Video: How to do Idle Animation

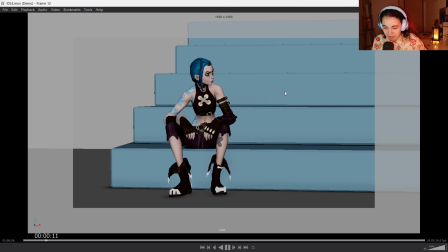See, there's a bit too much movement right now on the breathing, on when she breathes fast. We can change the amplitude a little bit here, so because the breath is a bit more shallow, she will not raise as much. It will be like more smaller movements. So all these kind of things you can keep in mind as you polish, as you add more stuff.
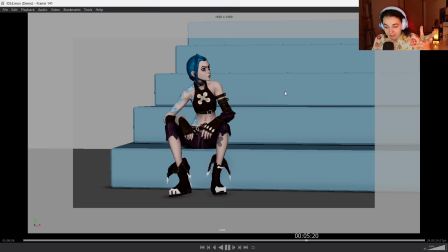But overall, this is how you would approach shots like this, by doing everything step by step, not overwhelming your animation.
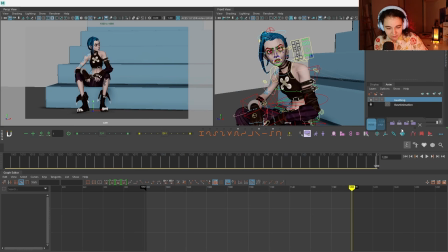And one last thing I want to show you, if you using like library breathing, for example, I don't want her to breathe here at all. Like she's kind of froze here for a bit, right? So I can use this thing called wait, key this, so you can press over here key and then press over here key and see absolutely nothing happening.
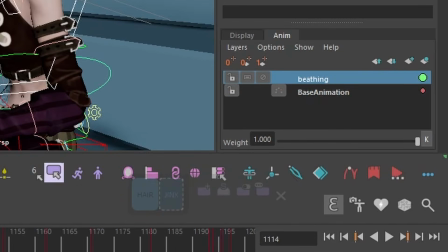Is that because for some weird reason you need to unlock this layer first. So let's key here.
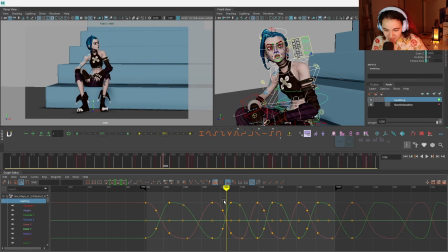Aha, something has changed. Interesting. Let's try to move it over here. Aha, you see something more interesting has changed. We added a new curve called wait. So wait works exactly like a KFK or parent blend or something like this.
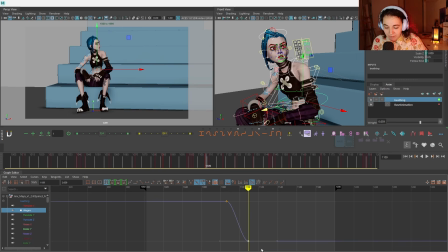1 is full on, 0 is off. So if you don't want her to breathe at all, you can hit here 0. So as she gets scared over here, you can completely remove this breathing thing.
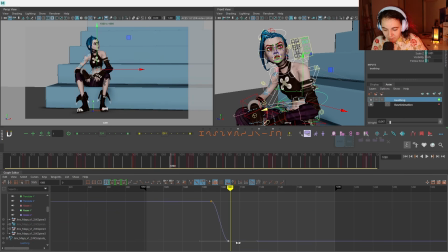It's going to be on top over here. It's called wait. Move here. It applies to the whole anime layer. So here suddenly see there's no more breathing. If you want to return the breathing, push it back into 1. So for example, over here we don't have any breathing at all.
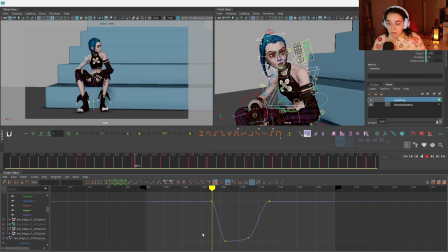This way you can manipulate any breathing library you ever had. You can I'll show you how to speed it up, but this is how you can also turn it off and on without deleting like bits in between, by just using animation layers to help you not to distract from the animation that you have done.
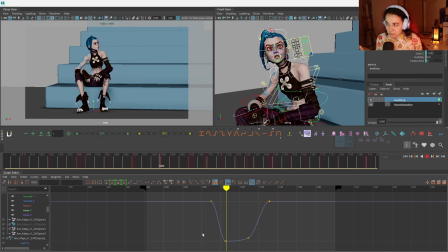Especially when you have reaction animation, you don't want to have breathing over there, probably because it's just going to have like extra movement that will not make your reaction as sharp and as bouncy. So you can remove it completely.
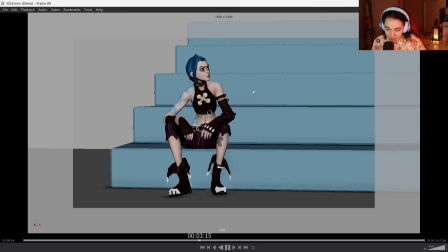Yeah, this works much better when you don't have a breathing in the middle as well, because she's kind of like tensed up, so she's not breathing in. So this works pretty well. And as I said, this is not a polished animation. This is not a final version of what this could be, because there's still a lot of things to take care of.
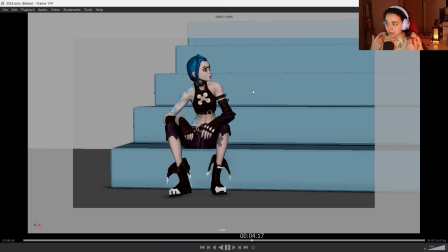But this is the approach that you want to take. And now you can have your breathing turned off by going back to
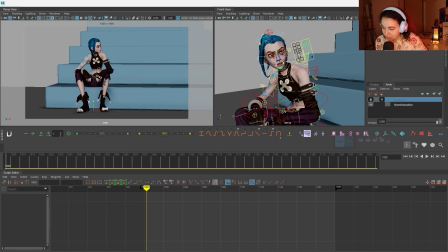your Maya. You can mute this layer, don't have breathing, focus on polishing all these little things,
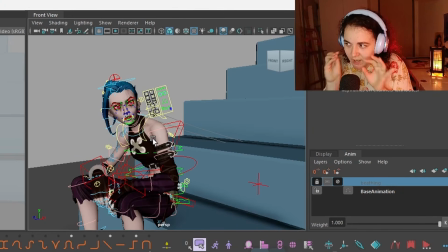adding a little bit of details on the fingers, on the legs, maybe on the torso, maybe adding the facial animation and so on. Then you can turn your breathing back on and see how it works, and maybe adjust it a little bit more according to your new offsets and so on.
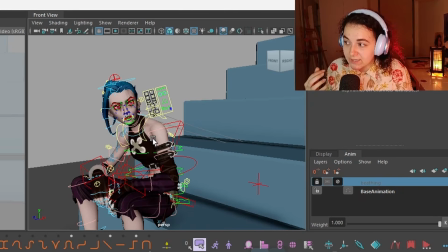But this is how you kind of build your work. I always feel like it's similar to the painting in the sense that you'll never start paint the portrait with just an eye or like a nose or a freckle. You start as major, as you're blocking out your timing, your spacing, the idea, the feel. When you get that, then you can go on and polish the hell out of that animation. You can find where to tweak and find, what else is not moving enough, what else is not breathing enough, what else can be tastier, juicier. But this is how you can build the carcass of your animation, by taking it step by step, thinking about it like, okay, what is the important now? Where is the core of this animation? Where is the idea of this animation? And I hope you enjoyed today's video. I know it's kind of longer than the ones I usually do, but this is like a lot of showcasing of animation, so that usually takes time. And animating does takes time, that's why animators like paid hourly and stuff, because it's really time-consuming job.